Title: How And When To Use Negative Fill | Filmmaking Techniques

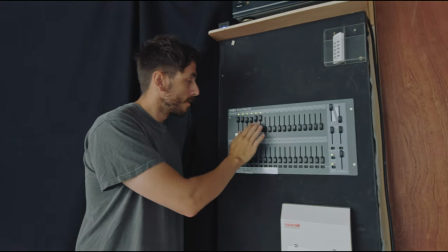Okay so you finally have your first big job. You've booked the studio, you've booked the lights and the very first thing you might think about doing is ramping everything up to 100.
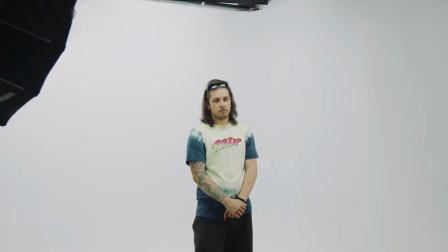However you may find that your image is flat as a result. See as beginners you may often gloss over the notion of controlling light or even taking it away.
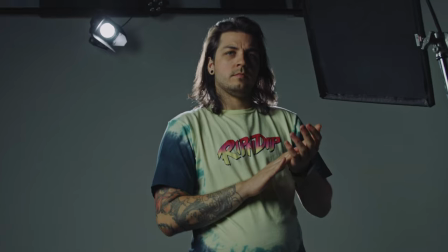Today we're gonna have a look at how using a flag to create negative film is a powerful way to take away light and create more
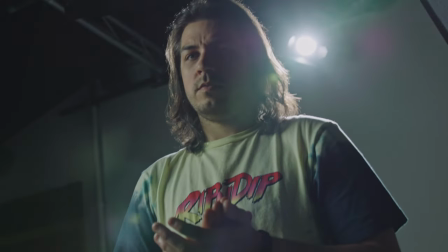contrast to enhance the mood of your shot let's explore how so
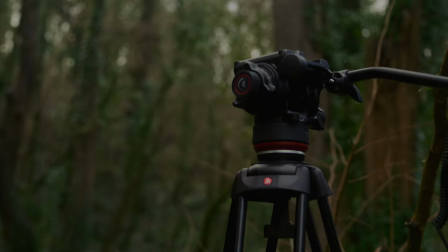absorbing light it's done with one of these this
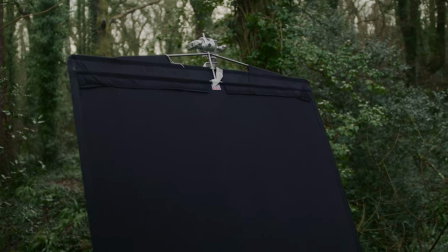is a flag and they are used to block shape and absorb light from your subject and if you're on a budget you don't even have to use the specific tool just a black piece of fabric that absorbs light will do your scene justice so with that covered let's have a look at how a flag is used. Okay so this is our scene.
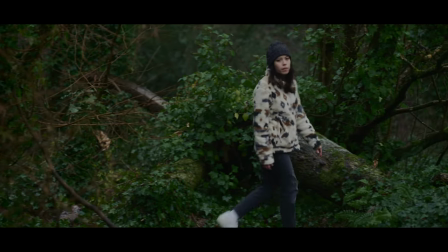A young woman walks through the forest lost and worried. She pulls out her phone, no signal.
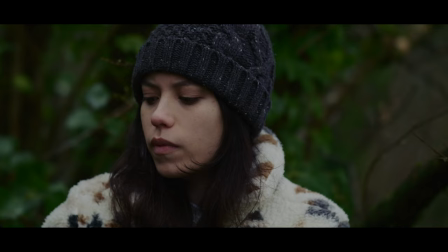Now this is our scene with ambient daylight and you know it's fairly decent, it's okay.
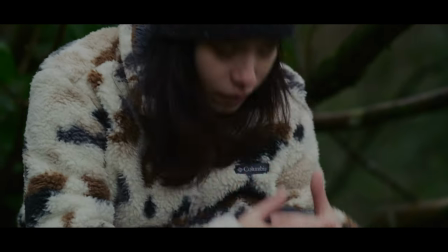However like everything it can be improved.
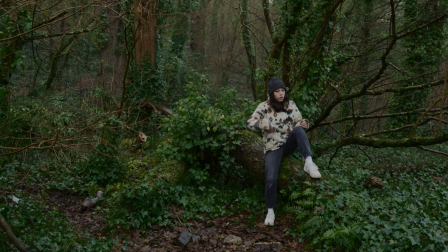Initially under budget terms we could place a bounce material on the darker side of our subject's face in order to bring out the shadows.
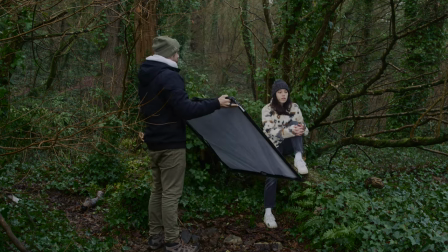Because we're bouncing light into the darker area of her face this would be a full light. Now this makes the shot look more pleasing and certainly brightens the subject's face.
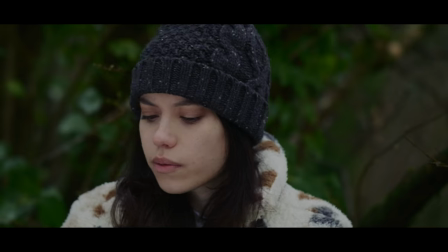However, for our scene the tone is to be moody and somewhat menacing, and using bounce light we're not getting that feeling.
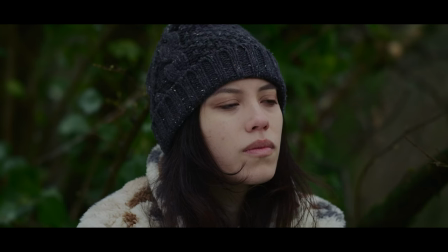This is where using the flag can come into place. The bounce creates a fill light, it bounces the ambient light back to our subject.
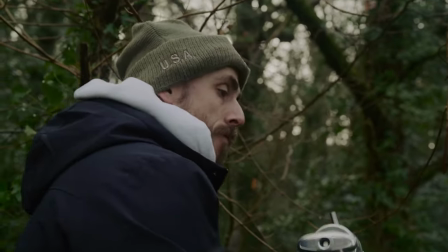The flag will do the opposite. It not only blocks the surrounding ambient light,
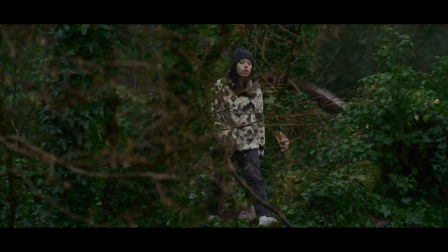but will also absorb the directional daylight and as a result will darken our subject's face which will introduce
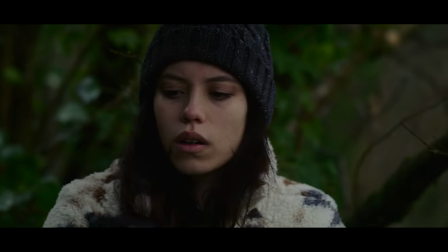contrast now this looks like a much better shot the contrast
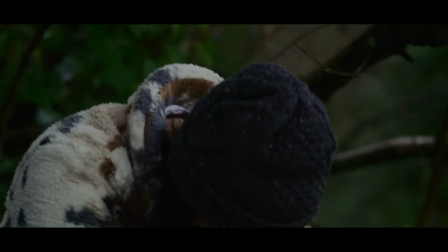helps add some depth to the subject's face instead of it being flat from the ambient light
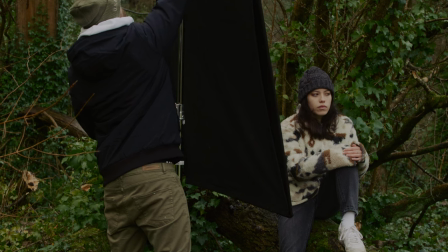or overly bright from the bounce light let's compare the fill and the
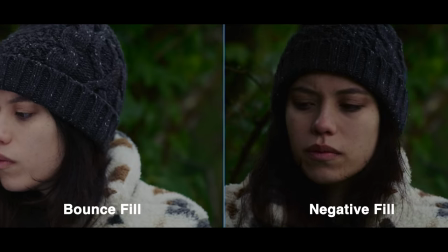negative fill we can see that there are two completely different types of feelings from this shot
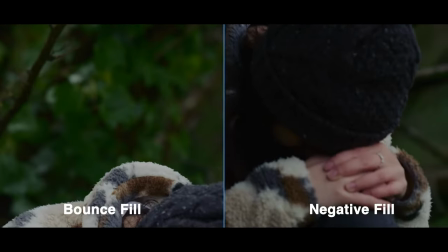the shot with additional contrast feels very moody and certainly enhances
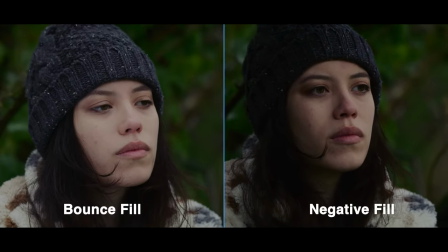the tone we're looking for now there is no magic about using negative fill
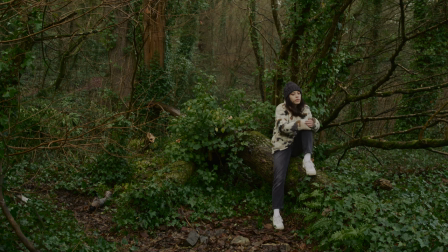however typically you're going to want to make sure to use negative fill on the side of the face which is already darkest so the side which is away
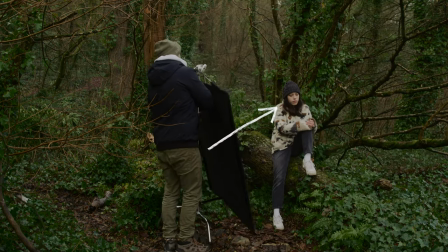from the light and i would also suggest implementing the far side key which is where you position the camera on the side of the subject's face which is darkest okay so usually you're going to get the better results with negative fill when using it in an exterior circumstance in order to create contrast where it's not typically found and we've got really good results from today for one reason in particular because it's overcast and when it's overcast it's
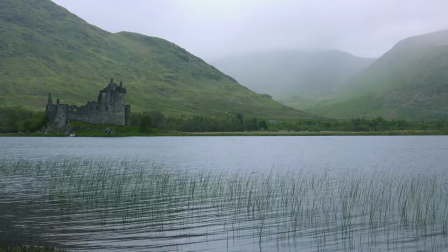going to produce a lot of ambient daylight which is diffused. Now we can't control the weather and when it's sunny and there's a lot of harsh light with hard shadows it can be a little bit more challenging in creating convincing negative fill but you can still do so with a specific type of flag called the floppy flag. So this is a floppy flag and it's called a floppy flag because it has a detachable
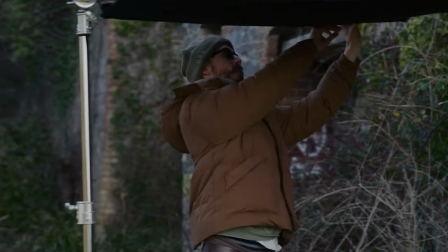piece of fabric which comes down from the side which now not only blocks light from the top but also from the side and using this is where we can create some nice cinematic contrast.
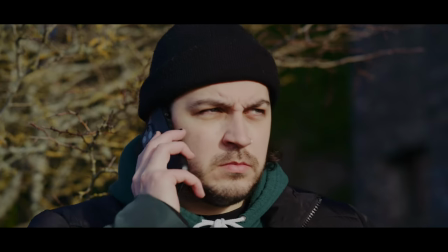Alright guys so we're gonna set the scene. Our character he needs money and there's a plan to get some money to rob some bad people but it doesn't go to planned.
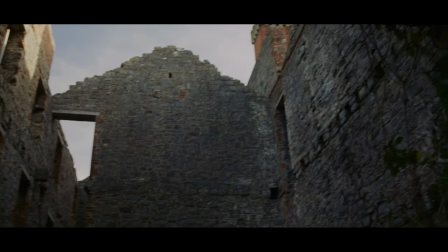We're at this nice moody abandoned location and he's waiting to hear the good news. It doesn't come through. Now it's winter, it's very cold, it's the midday sun,
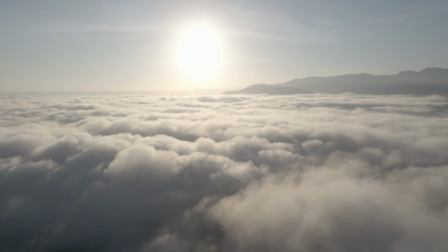it's not as harsh as the summer midday sun and the light on our subject, you know, it's not overly harsh, it's not too contrasty as if it was the middle of July. It's somewhat permissible and I think maybe on an indie level, perhaps with some band somewhere, this could work.